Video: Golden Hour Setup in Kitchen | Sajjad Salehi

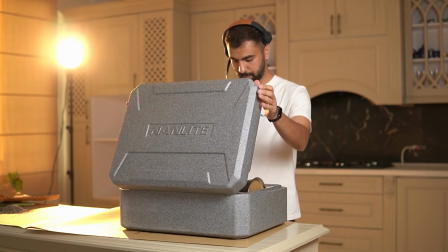[0:00]
Hello friends, I'm Sajjad, and welcome to my YouTube channel.
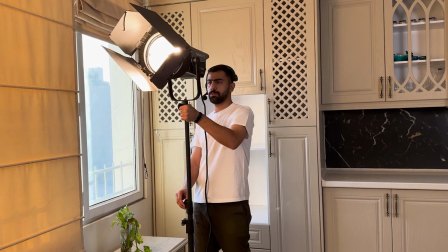[0:04]
In this video, I want to take you behind the scenes of one of the promotional videos I created and review the lighting setup together.
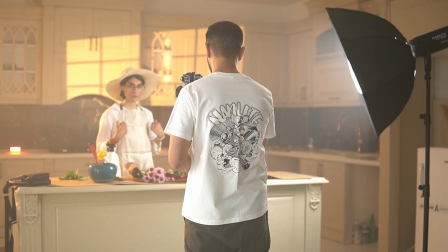[0:11]
So, let's get started.
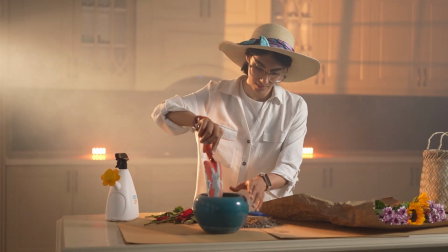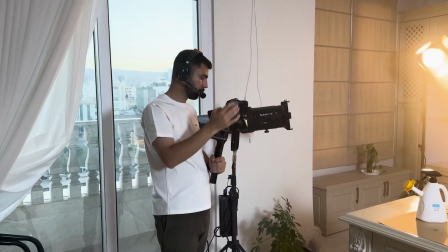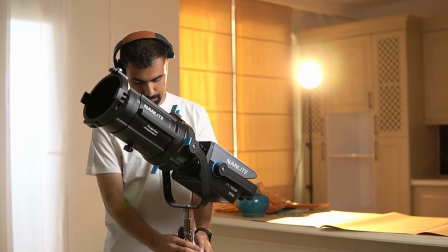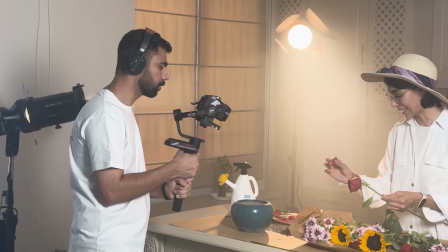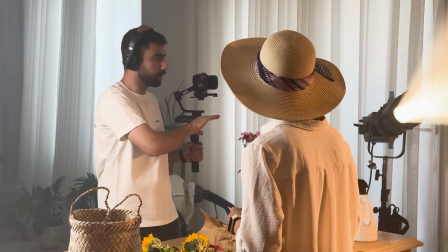[0:33]
The first scene I want to work on the lighting for is this one.
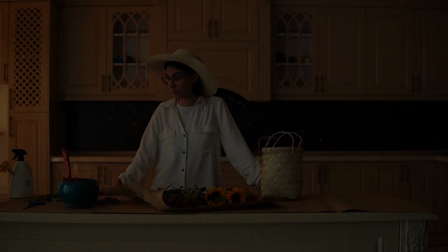[0:37]
In this frame, the model is in the center of the image, and we want to simulate the feeling of a sunny day in our picture.
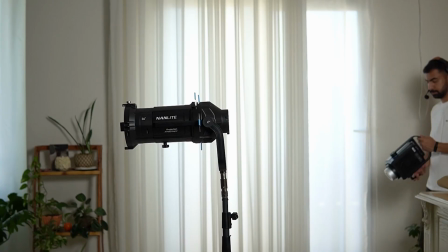[0:46]
The light I've chosen for this scene is a 500-watt light from the brand Nanlite, specifically the FC-500B.
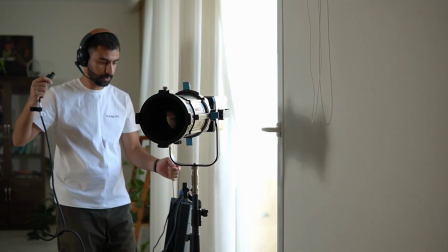[0:56]
This light is perfect for locations with plenty of natural light, like this setup.
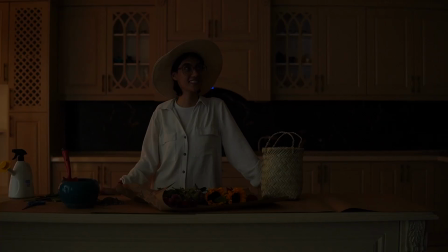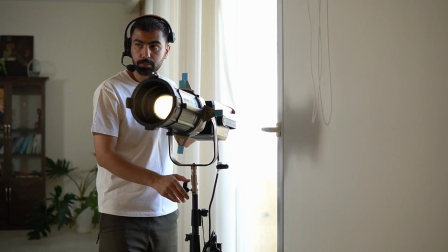[1:06]
Along with this powerful light, I'm using a Nanlite projector lens with a 36-degree angle.
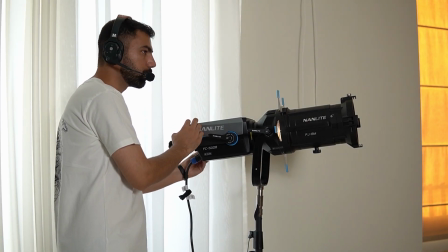[1:11]
I want to simulate the shape of a window behind the subject using this light and lens, and as a result, I'll use this shape.
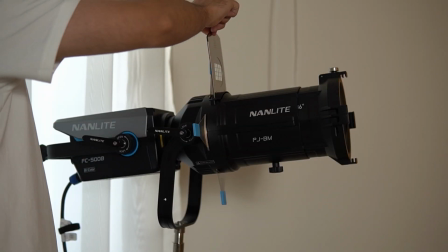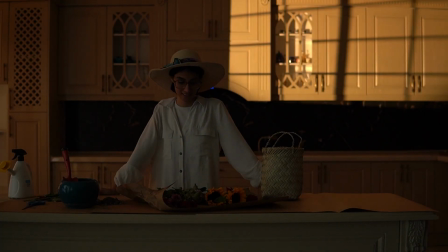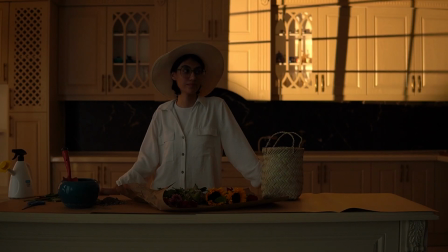[1:29]
I adjust the focus of the window shape to create a more realistic effect. And in the end, this becomes the final frame.
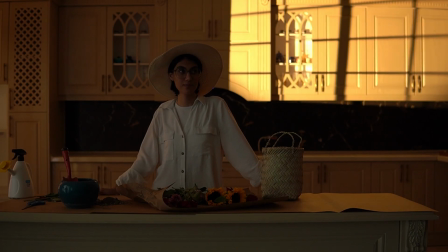[1:39]
It's amazing.
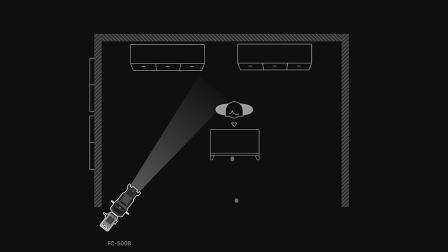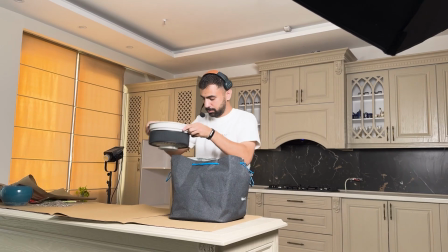[1:48]
Now for the second light,
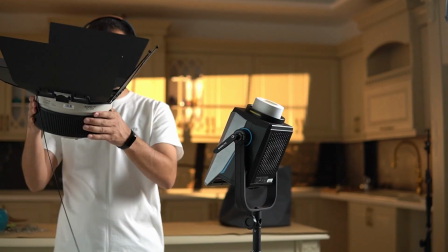[1:51]
we need to create an ambient light because the shape we've created behind our subject feels a bit empty and needs an ambient light next to it.
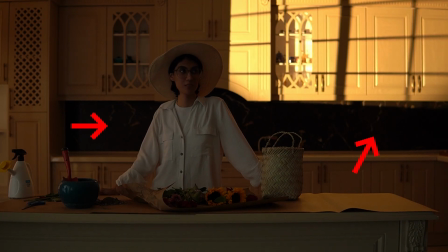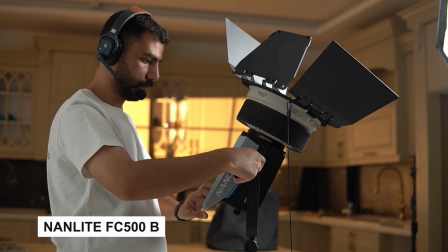[2:04]
For this, I'm again using a FC-500B light from Nanlite.
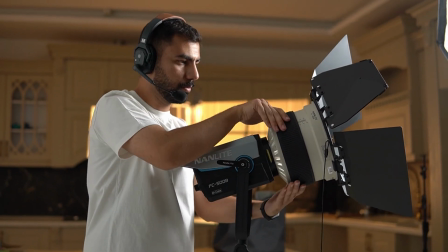[2:10]
This time, I'm using a Fresnel as the modifier.
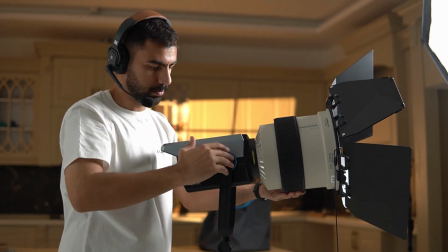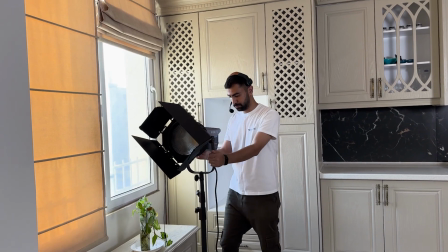[2:19]
The Fresnel helps me direct the light toward the subject with great intensity, making it resemble sunlight.
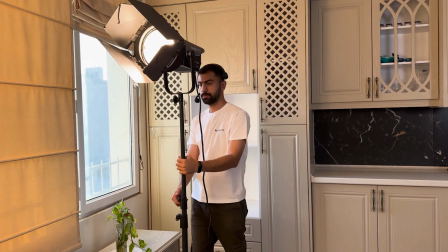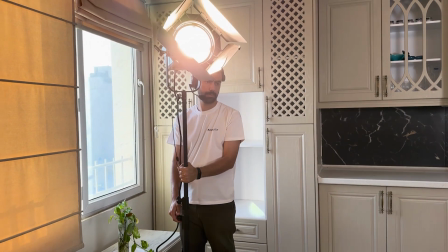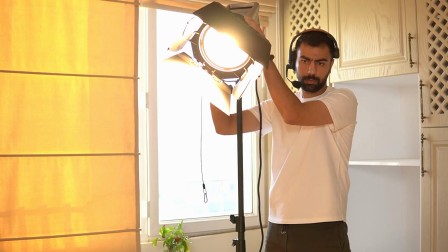[2:35]
I can also zoom the Fresnel, allowing me to focus my light more tightly or wider on my subject.
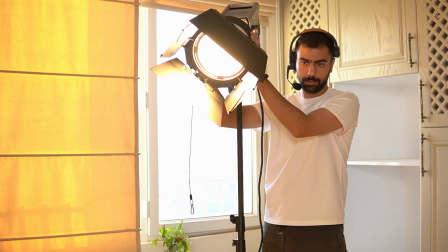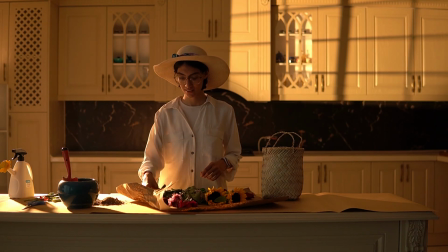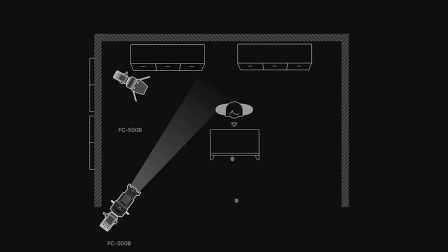[2:51]
You can do this without adding a Fresnel, but the Fresnel helps better simulate the window light.
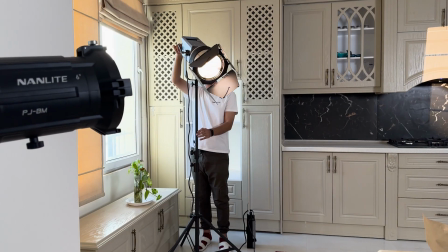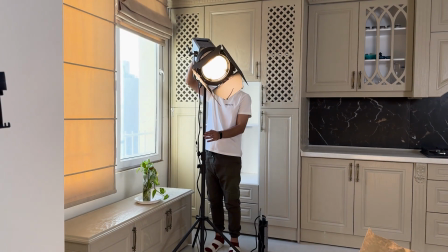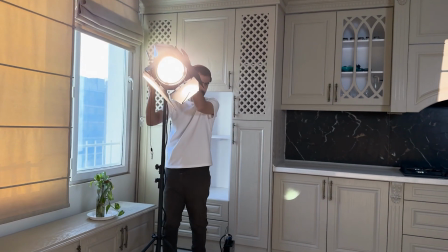[3:06]
Finally, I position it at the angle of the window light relative to the back of the subject and match its Kelvin temperature to that of the window light.
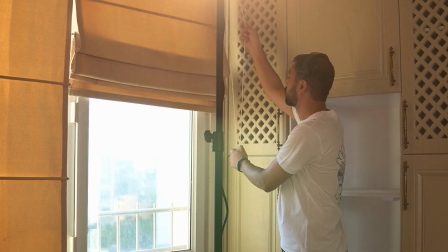[3:18]
To be more certain, I cover the natural light with a curtain so that the lighting in my location doesn't change with the sunlight.
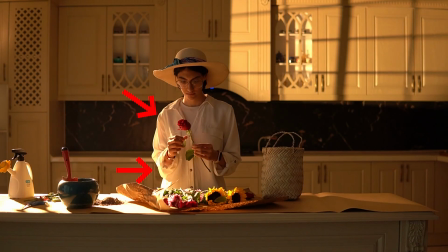[3:27]
Now, with the addition of this light, we can fully see its impact on our model.
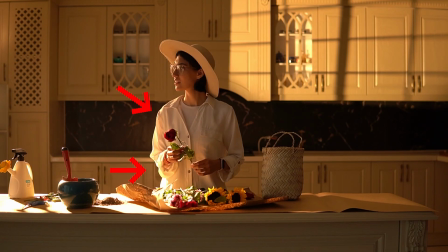[3:32]
As a result, this is the final output, which I really like.
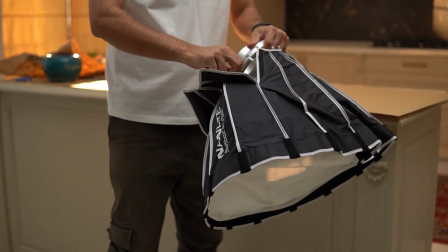[3:38]
Now it's time to light our subject and actually add the key light to our image.
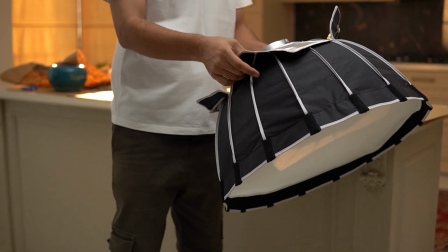[3:46]
For this light, I'm using a video light FS-300C from Nanlite, along with a 60 cm parabolic modifier.
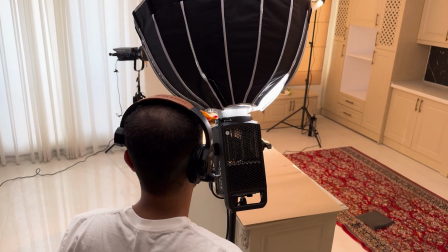[3:55]
I position it toward the subject.
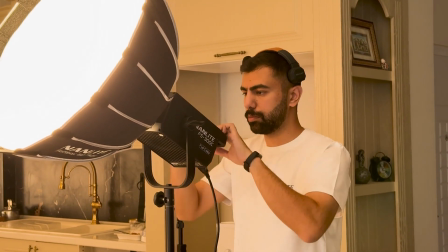[4:01]
The key light fully illuminates our subject and creates a more natural feel in the image.
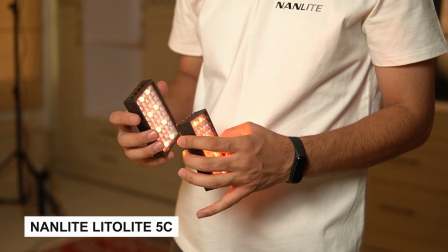[4:19]
To enhance our frame, I'm using two small but effective video lights called Lito Light from Nanlite, and I place them behind the subject.
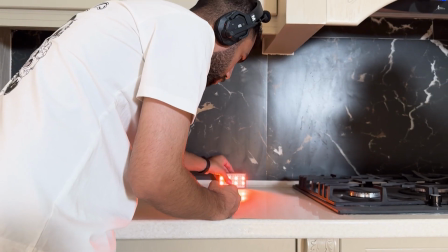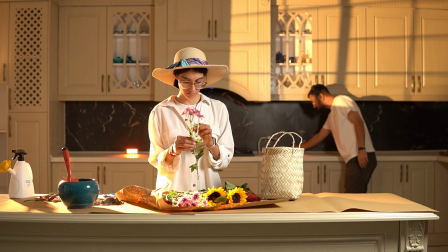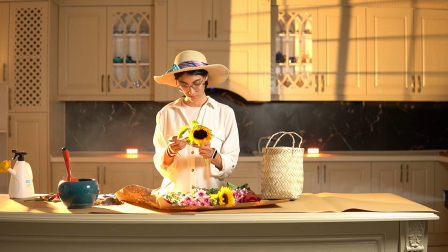[4:42]
So far, 80% of our lighting is complete, but I plan to add a bit of fog to the image to showcase the ambient lights more.
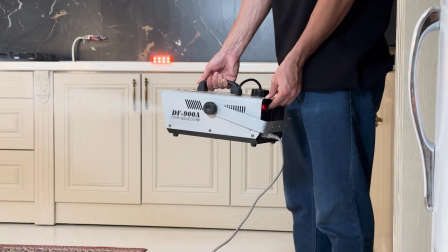[4:49]
For this, I use a fog machine and fill my location with fog. The fog we've added is quite visible.
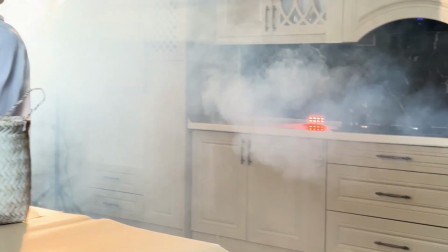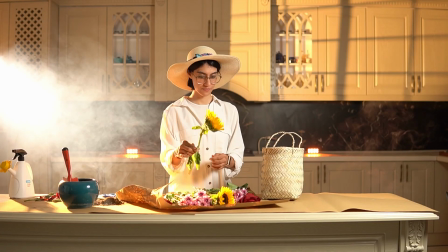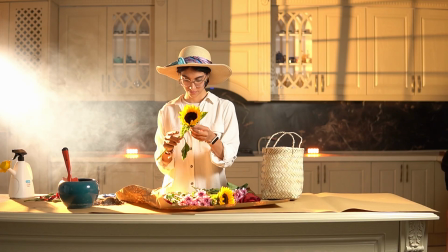[5:05]
and I need to reduce its density and make it smoother so that when this happens, our image feels more natural.
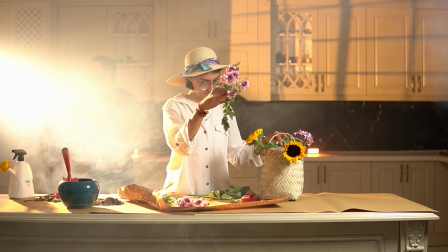[5:16]
After adding the fog to our image, you can see that the lights are much more visible than before.
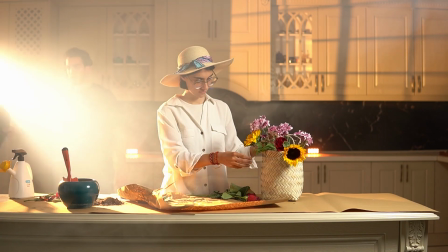[5:24]
For example, our backlight located on the left side of the subject is glowing in the air, so we need to adjust the lights again.
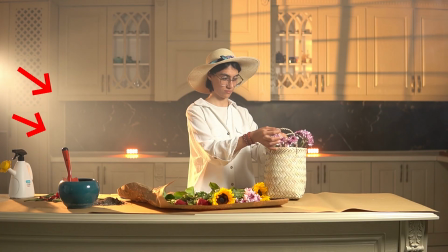[5:36]
I reduced the intensity of my light, and the halo created in the air after the adjustment
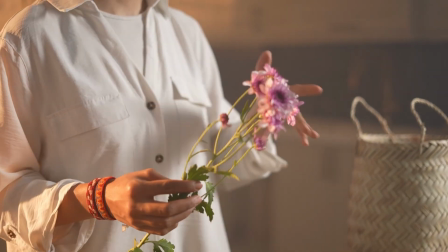[5:43]
gives us the feeling of light coming through the window into the location. Finally, the work is done, and now we can start our filming.
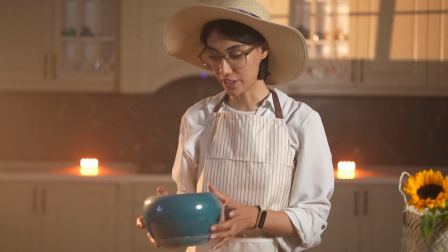[5:51]
I've included the link to the output of this video in the description so you can see the final result.